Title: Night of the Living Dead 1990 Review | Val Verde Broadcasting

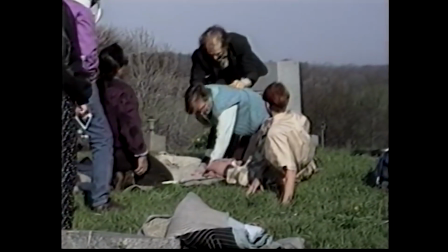(4:55)
Rather than looking at previous depictions of zombies in cinema, they instead looked at actual autopsies and photographs of real corpses. This is why these zombies have a jaundiced complexion and milky eyes.
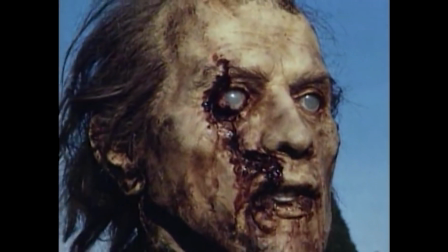(5:03)
They're based on actual observations of human death and decay, something that's been hugely influential in subsequent depictions of the living dead.
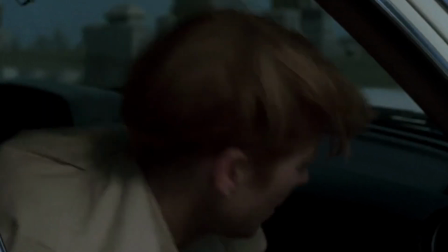(5:10)
This film is inveterately morbid. The visual horror focuses on the grisly details of certain zombies' deaths.
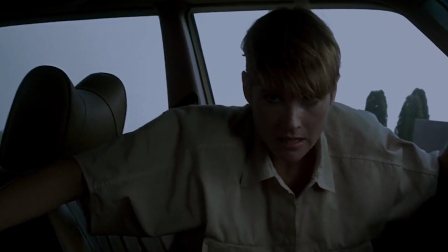(5:15)
One is a drug addict, for example. Another's been stabbed. In the film's first scene, we see what appears to be a healthy man who is then revealed to have been recently embalmed and autopsied.
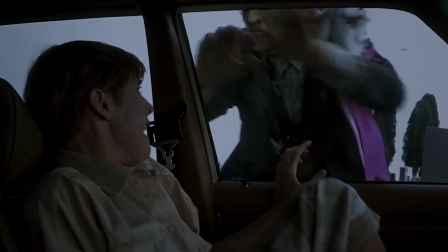(5:24)
It's effects such as these that really trade on the uncanny effect of the living dead, something that seems to have been lost in a lot of more recent films. It's not just the effects work. I'd say the filmmaking here, especially for the budget, is pretty exceptional.
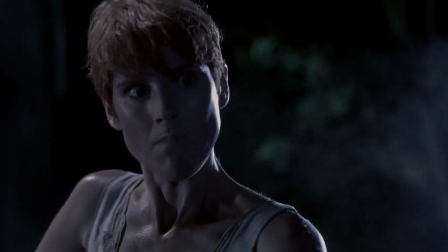(5:36)
The lighting is moody and evocative of a full moon in twilight, the moon being a repeated motif.
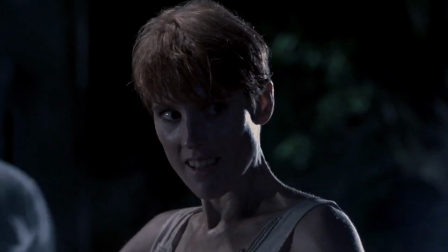(5:41)
Frank Prinze's lighting is sharp and noirish, backlit dialogue scenes picking up details on characters' faces.
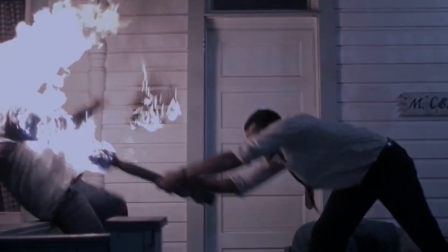(5:47)
The cool moonlight contrasts with the warm oranges of fire and explosions in key moments. Open fields and grasslands are floodlit with cool moonlight tones, creating an otherworldly feel.
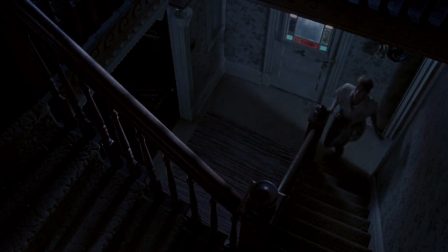(5:56)
The house in the original film isn't particularly well covered as a space, possibly owing to necessity more than anything else. This isn't the case here. The house itself feels more open, and we're given a better feel for its geography through camera placement.
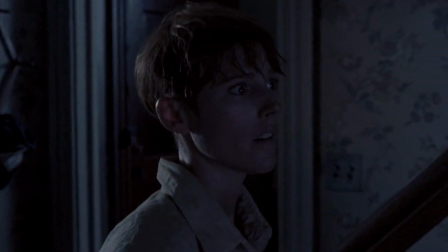(6:06)
The division between upstairs and the basement is clearer than ever, and it actually feels as if we're following the characters through the space.
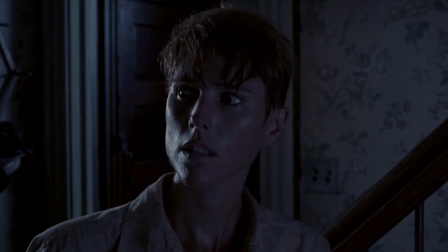(6:12)
This allows us to experience the art design on offer, as the house is peppered with imagery that evokes hunting, taxidermy, and by extension, death.
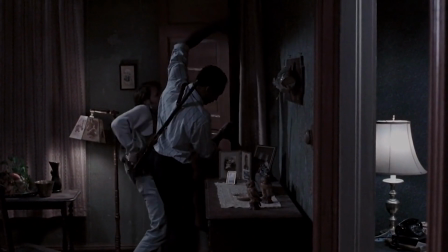(6:18)
The soundtrack by Paul McCullough is a big departure from the Capitol Library music sourced by Carl Hardman for the original film, which you can hear in the background of this very video.
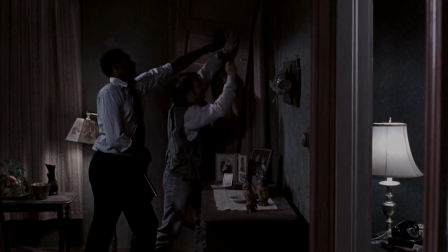(6:26)
It may not be to everybody's tastes, but I like it a lot. Creepy synths lurk in the background, and driving drums and guitar riffs are amped up when the on-screen action requires it.
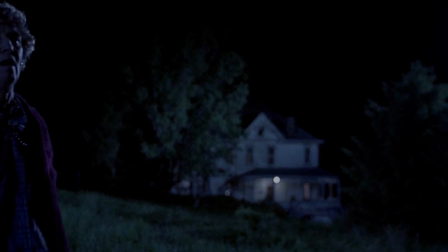(6:34)
It is, in some places, reminiscent of the score to the 1968 film,
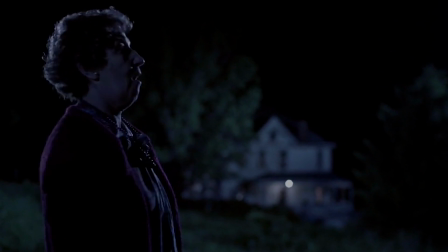(6:38)
and in others determined to do its own thing, with a few jangly piano keys and string sounds thrown in among the electronic instrumentations. But remember, this isn't your granny's
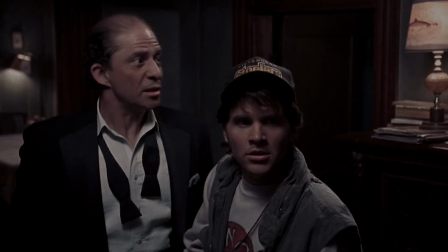(6:53)
This isn't your granny's nottled. The human characters are at the heart of the Romero zombie film, and this one is no exception.
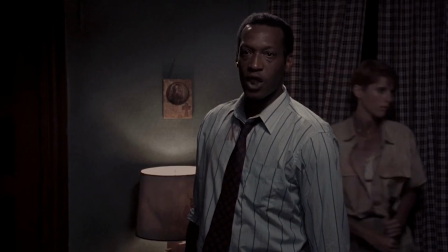(7:00)
The recast and reconfigured characters are what make this version interesting.
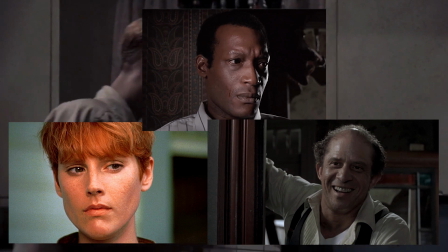(7:04)
Patricia Tallman, Tony Todd and Tom Tulls fill in the roles of Barbara, Ben and Cooper respectively, the most important triptych in the film.
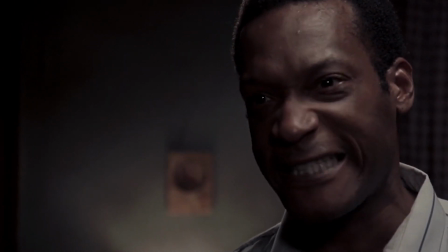(7:12)
Ben takes something of a backseat in this version. I personally cannot think of a better choice than Tony Todd to fill in for the late Dwayne Jones.
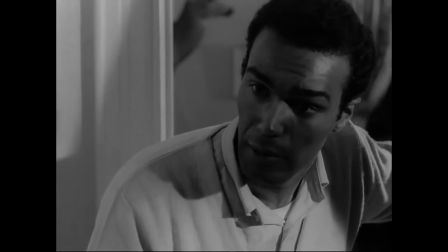(7:18)
Both men portray the character as a likeable everyman prone to moments of theatrical gravity, and both are equally luckless in the grand scheme of things.
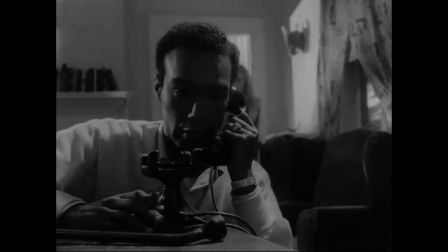(7:24)
I'll let you decide which one gets it worse. Todd's Ben is arguably the more human of the two, though.
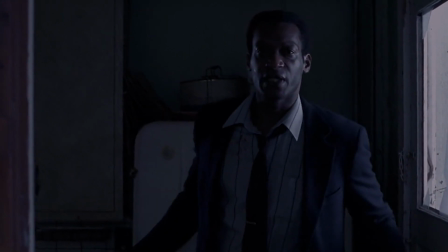(7:30)
If you take time to break down his decision throughout, he's consistently wrong. Wrong about staying upstairs, wrong about the TV, wrong about going for the truck.
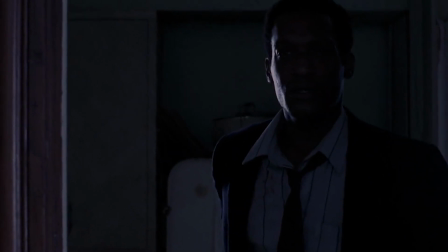(7:37)
Todd still makes him likeable in spite of this, though, and it's his humanity that shines through. Tom Tulls, probably best known as Otis from Henry Portrait of a Serial Killer,
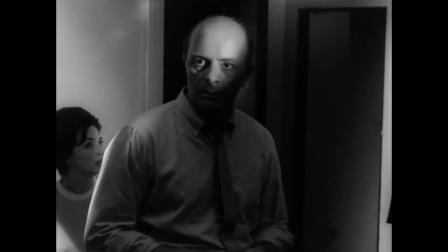(7:44)
gives a much less restrained performance than Carl Hardman in the original film, which is a polite way of saying he's great at being a total fucking prick.
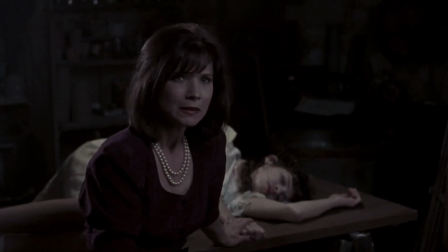(7:51)
Whilst the original Cooper is definitely a belligerent arse, he's more flawed and bullish than outwardly villainous.
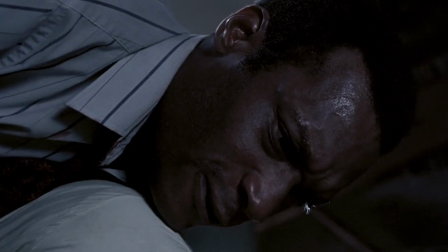(7:56)
This version is arrogant, rude, violent, and abusive towards his wife. Tulls chooses scenery throughout, really complimenting Todd's more grounded performance. I also think he looks like a boggling Ted Danson, but that's just me. One of the most significant revisions is in the characterisation of Barbara.
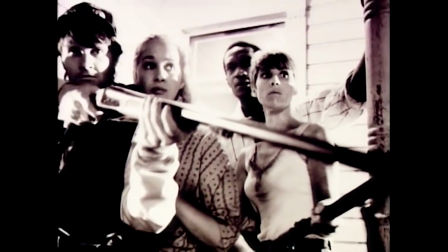(8:13)
Patricia Tallman's genre credentials are extensive. Having worked with Romero previously as a stunt performer in Knight Riders, Creepshow 2 and Monkey Shines,
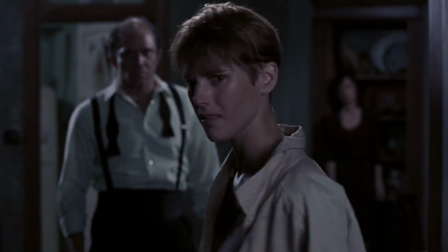(8:20)
she also had a guest starring role in Tales from the Dark Side, not to mention her credits in Star Trek and Babylon 5.
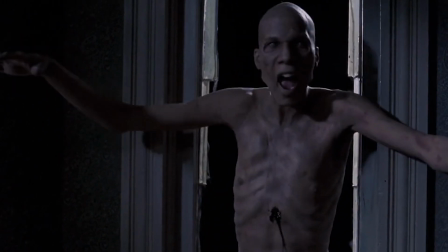(8:25)
The new script retools Barbara for a post-Sarah Connor, post-Ellen Ripley audience. Whilst the original film used Psycho's trick of introducing a protagonist in the first act,
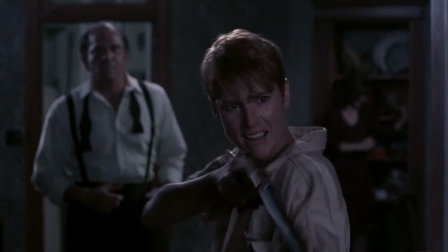(8:34)
only to kill them off to then switch focus to another, the remake allows Ben and Barbara to share focus as leads of the film.
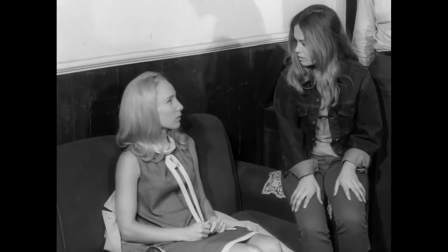(8:40)
In the original film, Judith O'Dea's Barbara is reduced to a simpering catatonic mess fairly early on.
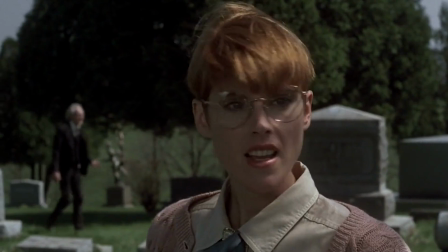(8:44)
In yet another piece of misdirection, Tallman's Barbara is introduced as downtrodden and easily bullied by Bill Moseley's Johnny.
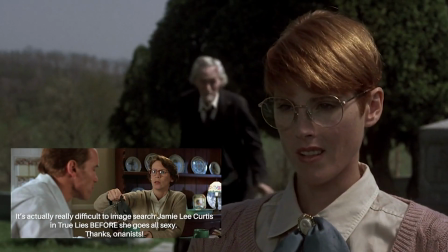(8:50)
Her outfit Kozer is a secretarial type in a way that is eerily similar to Jamie Lee Curtis in True Lies a few years later, and her transformation occurs in a similar fashion.
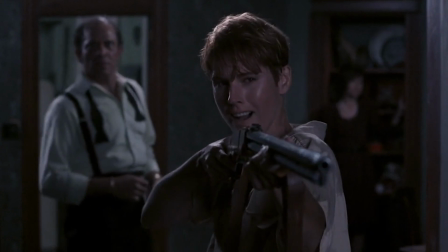(8:59)
Rather than crumbling, this Barbara gains strength as the film wears on.